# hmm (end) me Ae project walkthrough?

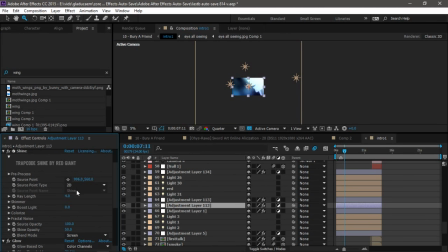The shine, I position the shine always here on the top,
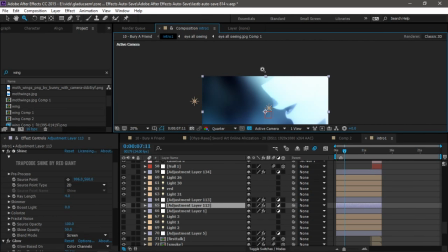so that the reflection of the light comes from here,
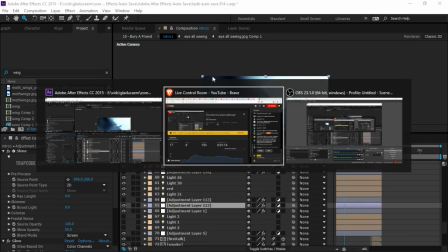around here,
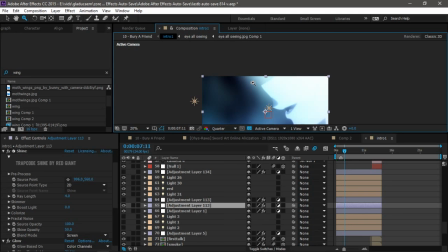and so the light is like the light's coming from above, so it increases the effect of the 3D lights that you see. And then I have this on the same shine
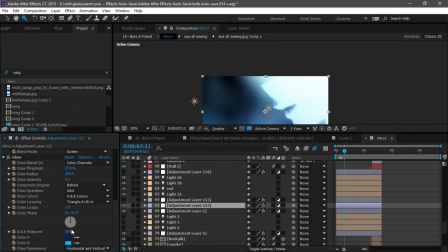increases a little bit, makes it look a little bit cooler with the this. I don't know if you can see this, the blue colors, so it looks bluish. And then another adjustment layer that has glow highlights and a blur.
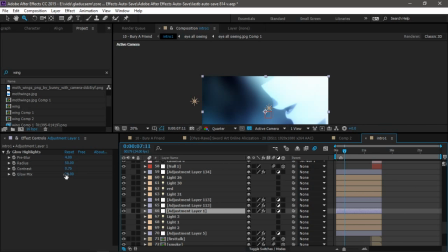I like glow highlights. That's what I use on every video most of the time now. So because I don't know, it makes it look pretty. Look, if I remove it, how the thing changes.
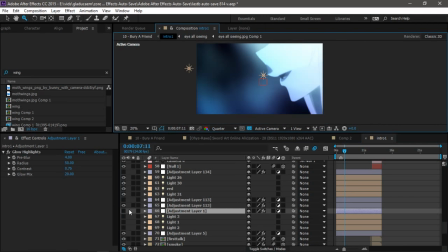See, it dies.
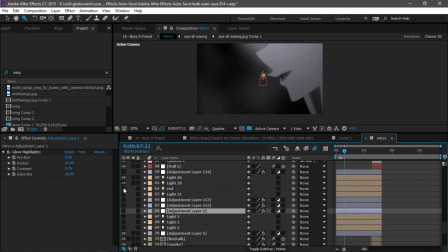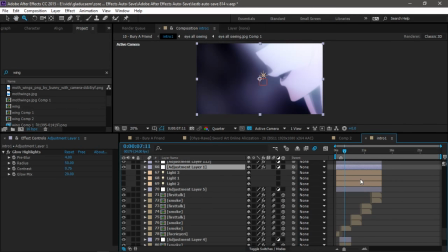Okay, so here this mask is actually, let me see if I can.
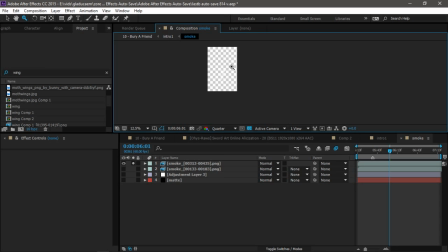No, I made a smoke. Okay, this is a smoke I made with particular,
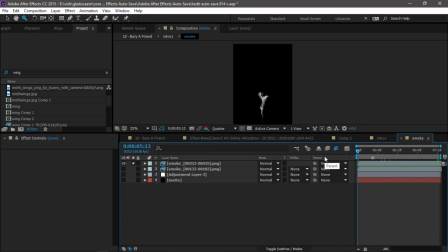just to do like when you see the scene in where the girl is falling and there's like blood or red thing. This is the smoke I used. I did it with particular.
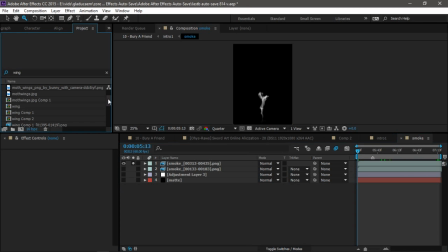I don't know where I look. I work in disorder. I just work like where I have a lot of compositions here. I just work in like how I think of stuff, and then I just go through it.
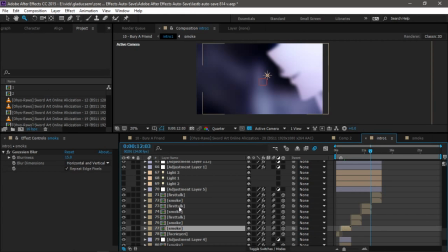But okay, so the first 30 seconds of the video is just this.
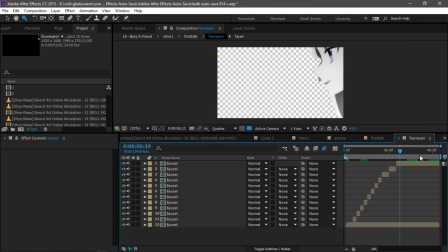I masked the thing first here. This is the anime.
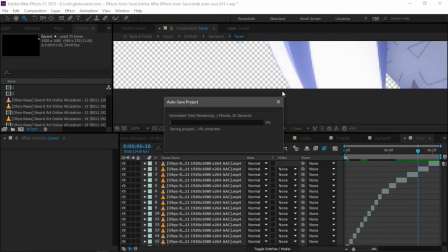I'm sorry. I have autosave on for every 5 minutes because my After Effects crashes a lot.
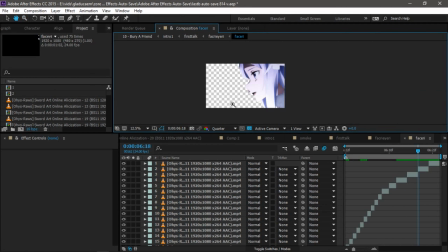Okay, so this is the original anime. Wait, and this is my mask, my first mask. Then I pre-comped that. No, first I add a stroke to every mask.
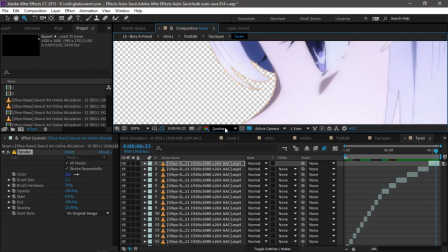I always add a stroke so it doesn't look shit. Look, it's a stroke.
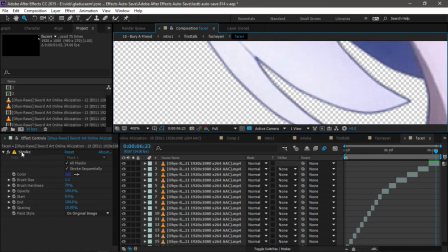If you don't add it, it looks like shit.
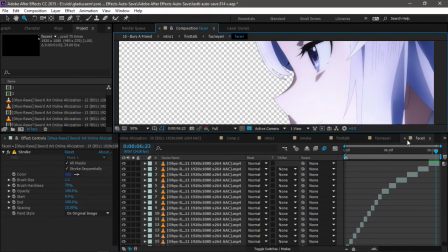So there's that. Then I pre-compose that and I mask.
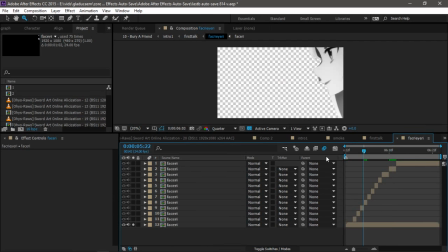Look, this is the original, and then I added a tint, so it's black and white. Then I masked the eye, so I could maintain the eye look.
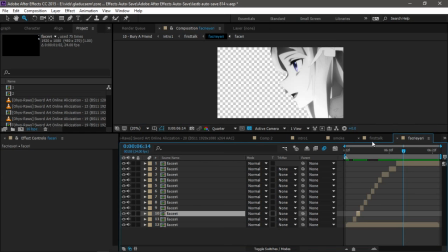And for every other eye that you see on the video that it's not the color of the anime, I masked also.
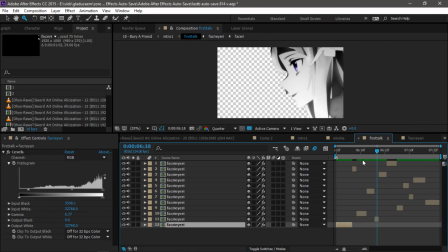Then I pre-compose that and I lip sync it to the song. So every one of these ones is just open, slightly open,
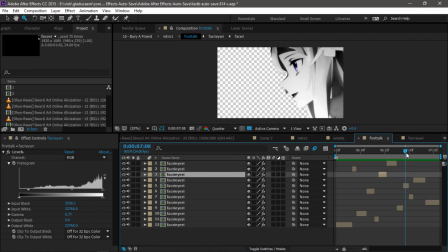closed, especially closed, slightly open, closed.
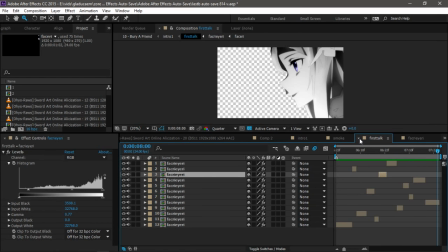When it says, I forgot the lyrics, but there you go.
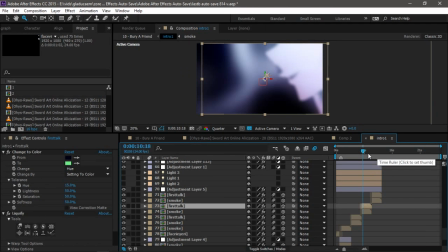Then to make it here, so you can only see the mouth, I use an adjustment layer with transform on and scale it and position it so that you can only see the mouth.
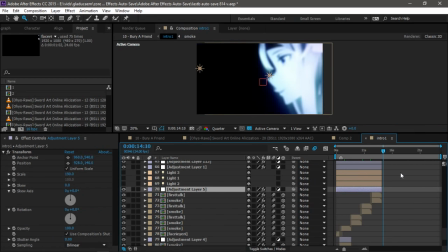Then I repeat. Then I have the same mask here. It's the same thing. With the only thing that changes is that I have the lights.
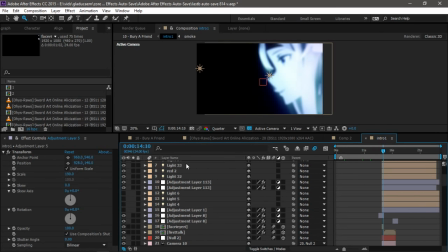I changed a little bit the configuration of the 3D lights so that it's not as strong and less shine and low highlight. For every transition, I added box blur here, and let me see.
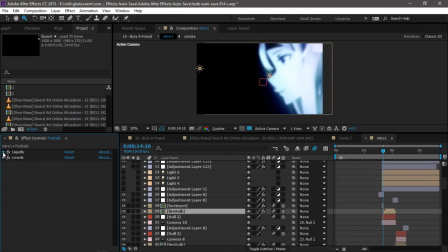And here I added liquify, because if you don't have liquify here, you see what happens.
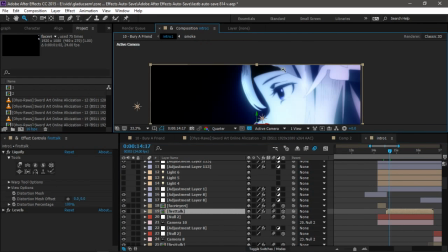So this is the original, the scene you see on the video.
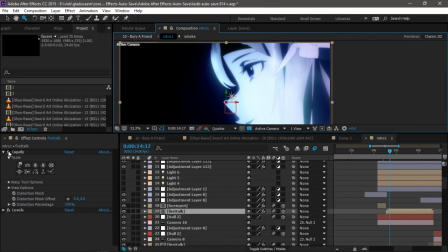But if I remove the liquify, the eye grows moe.
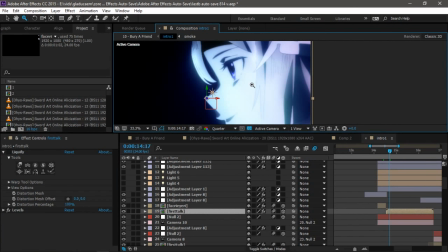So I didn't want it to be like some moe kawaii. So I added the liquify. So the eye looks edgier. Edgy. And that's it for this. It's just camera movements that go
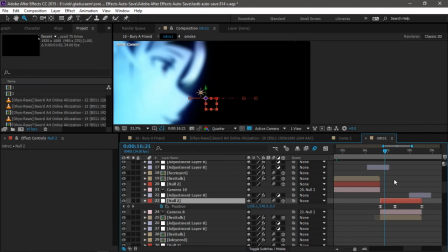from side to side. Here you can see this is the basic movement I added to every camera. Here, go from one to the right, to the left, to the right, to the left, to the right, to the left, slowing down the middle.
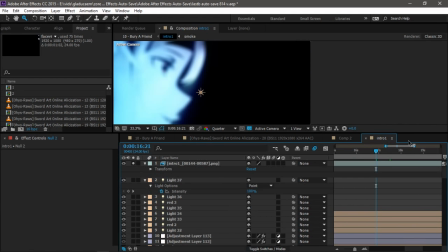And that's that. Now we go to the look.
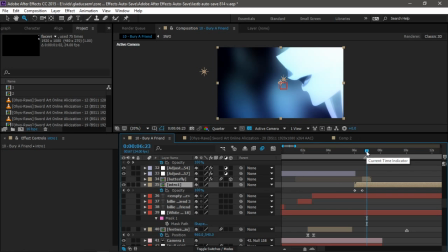I'm not reading the chat. I don't know if anyone is still there, but I will answer if you have questions. I will answer the questions when I finish explaining every composition, or at least part of the composition.
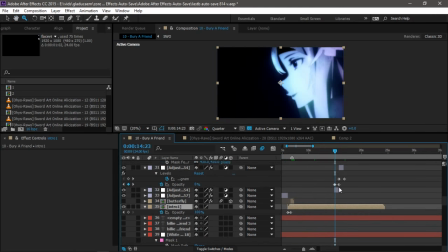Here the song has like a typical thing of the new songs. So I added
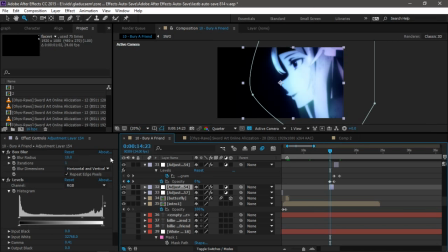you see, I added a box blur with a mask and levels so that it you see, it goes slowly and does the taka taka taka taka taka taka.
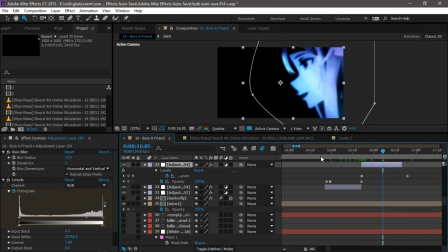I use for these things to make it like stick.
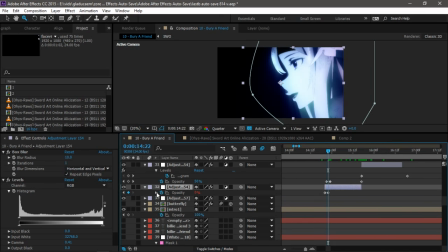I use the opacity of the adjustment layer, and I do an expression here, loop out cycle. It works every time. It's the best expression for. I love it. Anyway,
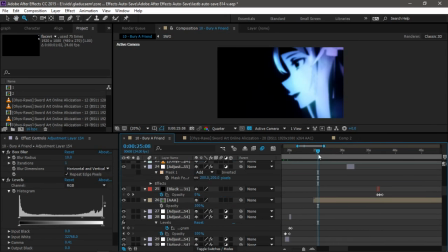okay. So now we go to the other part, the first verse and the first chorus.
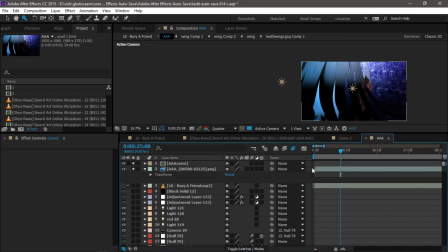This is gonna be a little bit slower. So, okay, so I have this.
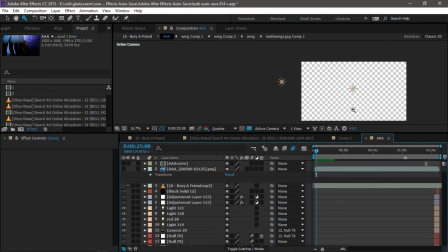Oof.
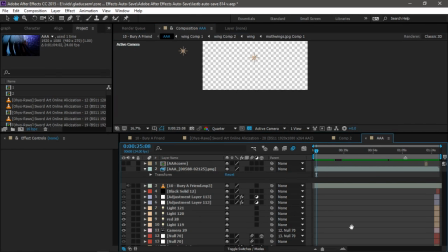Something is so cool. Okay. Here is the thing. Let me check that. Okay. See, over.
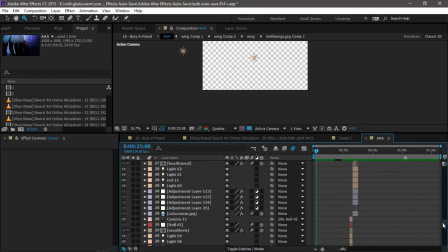I have some unchecked boxes and I don't know where. I hope this video is working because I'm not checking the live stream right now.
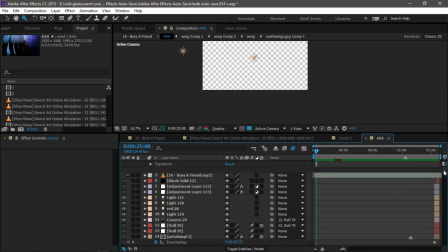Where? I can't find the unchecked one.